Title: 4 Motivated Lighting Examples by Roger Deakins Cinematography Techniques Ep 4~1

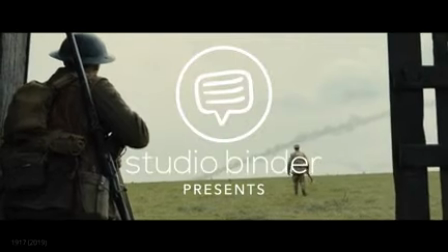0s
You think about the scene in the script,
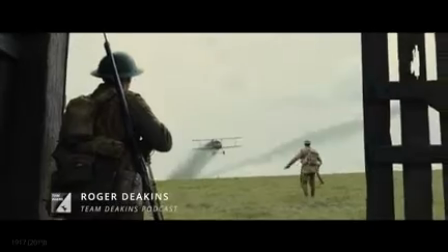3s
and then you think about the space that you want to shoot it in, whether it's a location or a set.
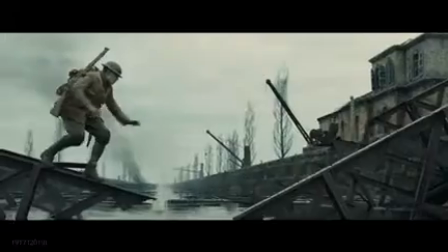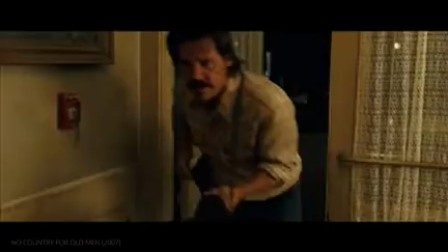16s
So the director and the production designer and yourself, the cinematographer, talk about that space and the blocking.
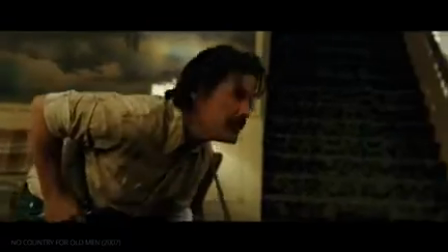23s
Then you have to figure, how do you want that scene lit? What's the relationship of the blocking?
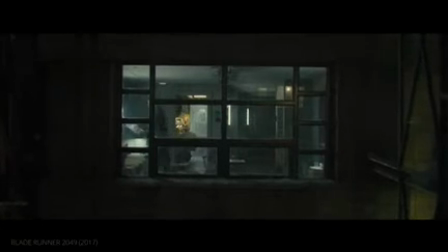31s
You have to think then about where the windows are, or what kind of light sources you want on the set.
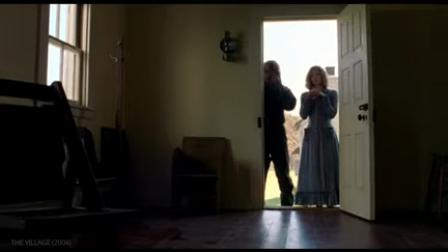37s I need a drink.
Or when you look at a location, is there something there you can use?
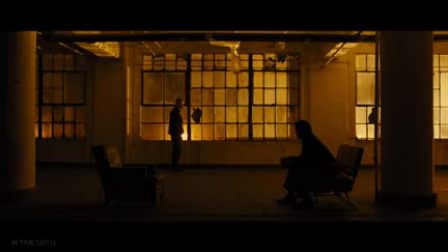45s
Does that fit the feel of the scene, the mood of the scene, what the scene's trying to depict?
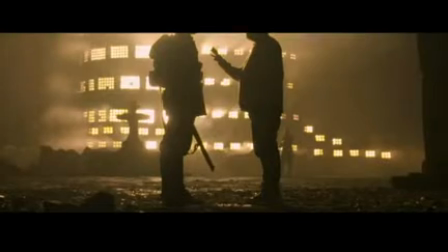51s
So yeah, all these things have to be kind of worked in unison, really.
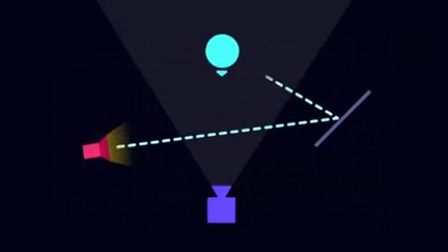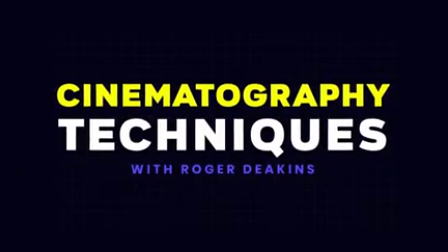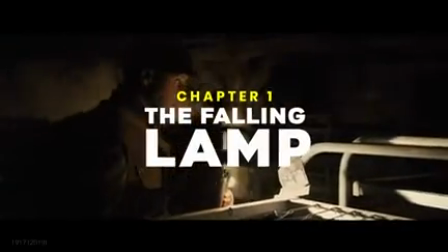66s
In a way, working on 1917 was a bit more like working with the Coen brothers, where they would really work out quite detailed way how the scene would be.
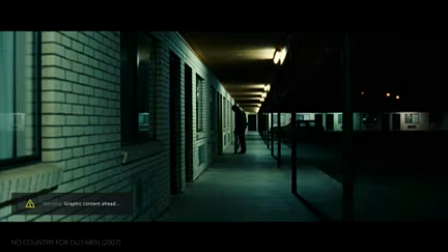76s
I was thinking of one scene with Javier in the motel room.
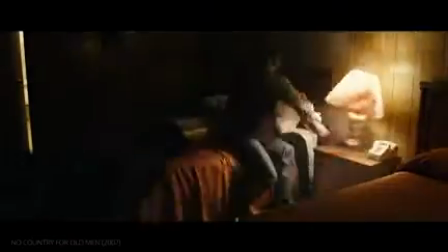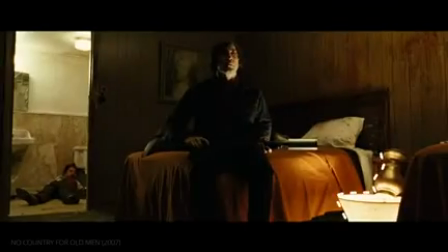89s
He's lit by a lamp that's fallen off the table. She had to figure how that lamp was going to fall off the table and how it was going to give a pattern of light that would be a bit noirish.
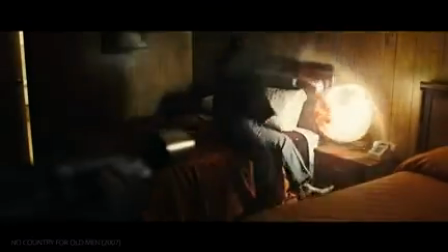102s
I wanted something really hard so the lamp could fall down and shoot back up at Javier sitting on the bed.
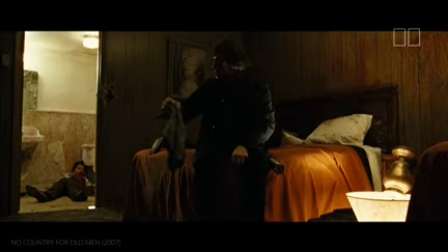109s
So that space was quite hardly lit. And then the bathroom beyond, where there's a body lying, is really bright.
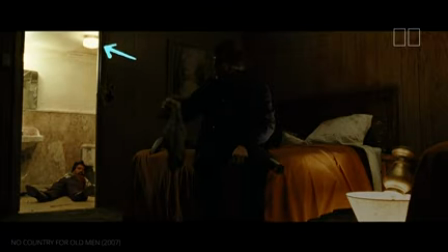118s
And then that was fluorescence, and the whole feel of that is quite cool.
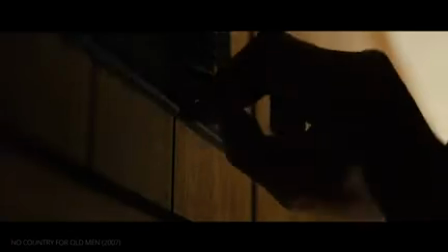125s
So that was all kind of constructed into the set.
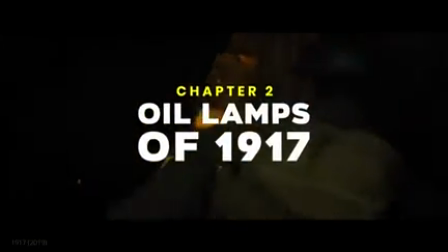133s
In 1917, you know, we're in the first bunker, which is lit by these oil lamps.
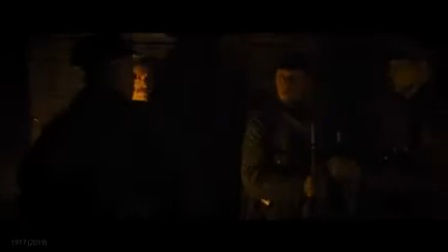142s Lance Corporals Blake and Schofield, sir.
The prop department brought these oil lamps and said, well, these work. They had a whole selection, and they were period oil lamps that they actually got in France.
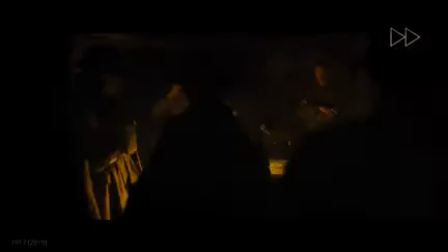158s
I needed to put 2 bulbs in each lamp because the way we were shooting it, there was nowhere I could put another light source.
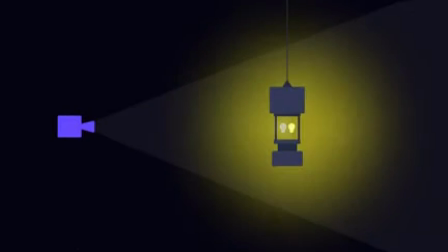167s
I put 2 bulbs in line with the camera angle, so the bulb that's facing the camera was always dimmed down, and the bulb facing away was brighter.
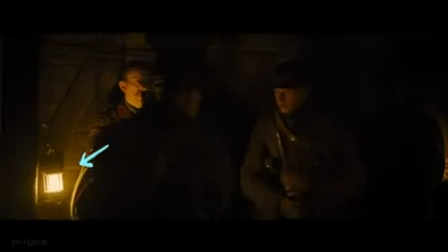177s
So there's all these things. It looks like, I mean, I hope it looks like it's just a lantern put on a table. But it's not as simple as that. It's like quite a lot of research to figure out how the bulbs could fit in the lamp.
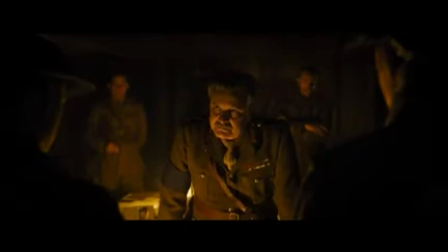192s
You have to rehearse with a dimmer operator to get that whole thing in sync.
Good luck.
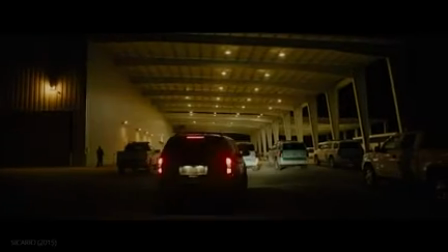202s
I think it was on Sicario. The only lamps that were there were these horrible mercury soft things.
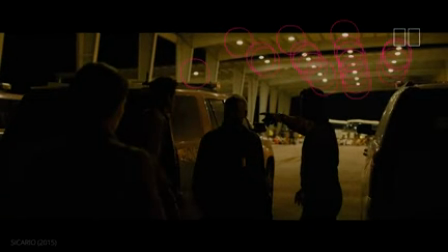209s
So I basically asked the set dresser to make 50 large conical half-circle lights that I could put my own bulbs in.
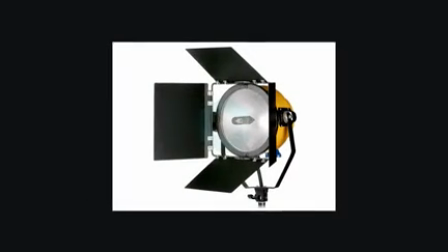218s
In fact, I put 2K blondes inside the fixture, and there was like 50 of these in the ceiling.
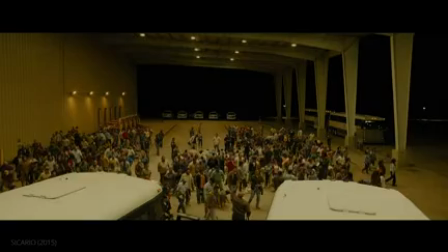224s That's the truth.
We had all these wide shots seeing the whole space with a huge crowd of immigrants and the lights at the top of the shot.
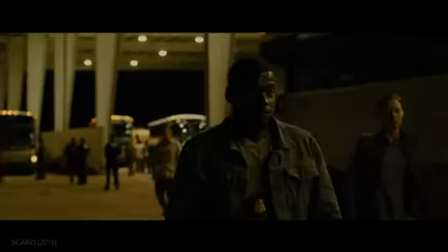233s
And I wanted something quite graphic, so I needed that number of lights to create a sort of pattern, you know.
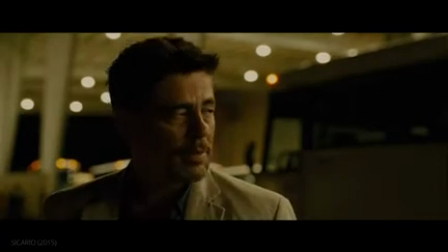239s You understand the value of that?